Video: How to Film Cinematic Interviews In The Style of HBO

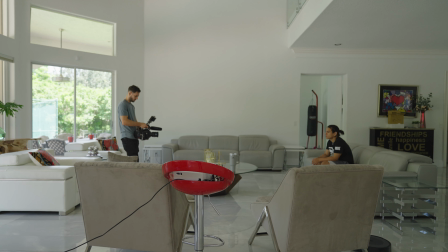0:00 Today I want to show you guys how to get cinematic interviews on a budget with a small crew and limited equipment.
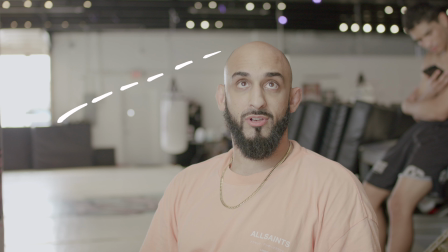0:07 And to do this, we're going to break down this interview I shot from my docuseries, Law of the Goat. We're going to break down the lighting, how I choose my camera angles, and best practices for capturing pro-level audio for your interviews. The first step to shooting any interview is choosing the right interview location.
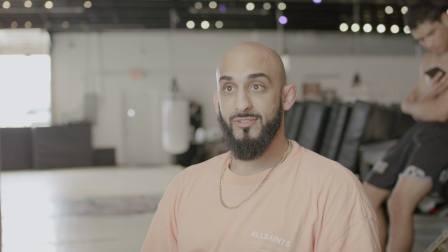0:22 Most of the time, I tend to walk around with my camera and frame up certain parts of a room or an area and find the best spot for my subject to sit in.
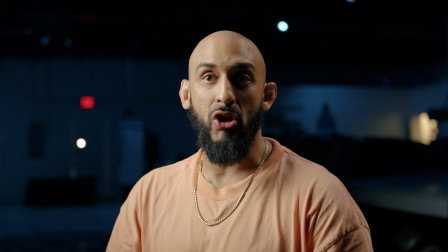0:30 Now when I'm doing this there are two things that I'm looking for. The first thing that I'm looking for is as much depth as I could possibly achieve between my subject and the background. And then the other thing that I like to look for is some sort of symmetry. As you guys can see in this shot we have the garage door open back here and there's a ton of uncontrolled light spilling all over the room
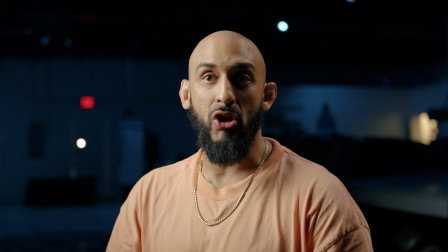0:49 and don't get me wrong this is definitely a look and you could definitely try to go for this but in my experience I like to be able to control the light as much as possible so in order to do this we shut the garage door and we only left the colored lights on in the gym
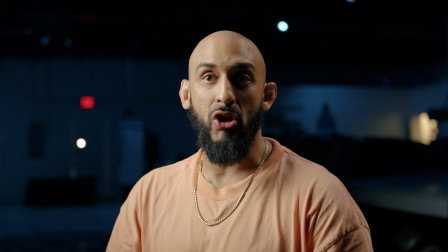1:03 and because we had the ability to control those lights we chose a color really close to teal because that would create color contrast between our subjects shirt and skin tone which creates a little bit more separation from him in the background after I choose the location for the interview I set up my tripod and I really try to hone in on the angle of my a and B camera for my main camera angle I chose
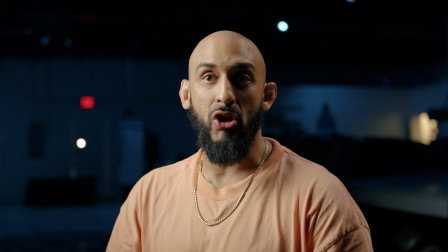1:23 a medium shot with the camera slightly tilted up angled a few degrees to the right of my subject so it's not dead center in the middle of the frame and there's a few reasons why I chose to shoot it like this the subject in the interview is a coach and he's an authority
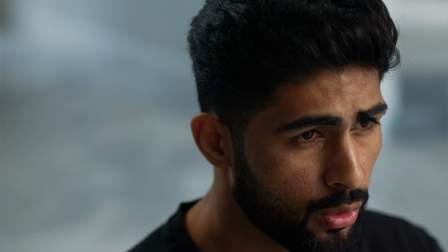1:36 figure in this gym so I tilted the camera angle a little bit up to make it feel like he was a little bit more of a powerful authoritative presence in the documentary I also angled the camera a little bit to the right and not necessarily dead-center talking to the camera because I
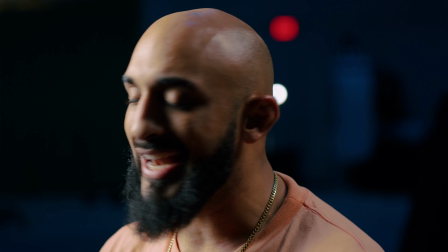1:51 didn't want the audience to feel like he was speaking directly to them I wanted to feel like he was a little bit removed from the audience because the documentary isn't
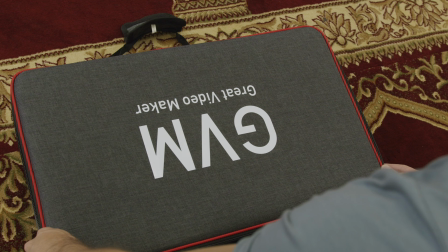1:59 about this coach it's about a specific fighter and on his documentary angle we made him look directly into the camera making it feel
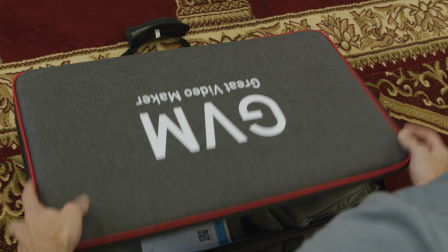2:06 like he is talking to the audience and the documentary was coming more towards his point of view now for our second camera angle i wanted a tighter shot a little bit closer to 90 degrees and i wanted the camera to be at eye level you should never choose the camera angle randomly the
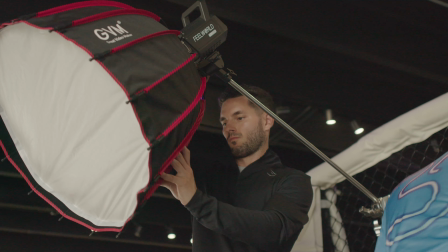2:22 angle should always serve some sort of creative purpose to the character and the story. Now that I had my angles established it was time for me to start lighting my subject.
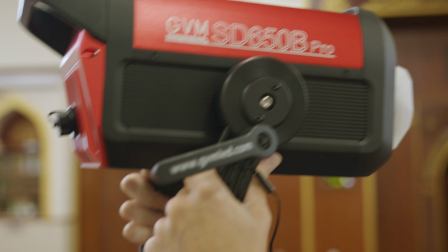2:32 Now the first step to lighting for me is establishing my key light.
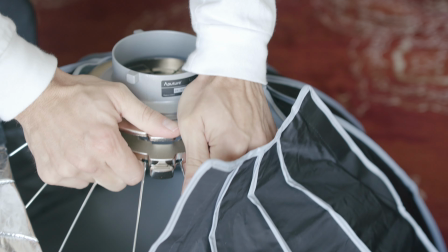2:35 In this particular scenario we backed ourselves all the way up into a corner of the gym to achieve the most depth we possibly could and that really only left us one opportunity to place the key light on the right side of our subject which was camera left.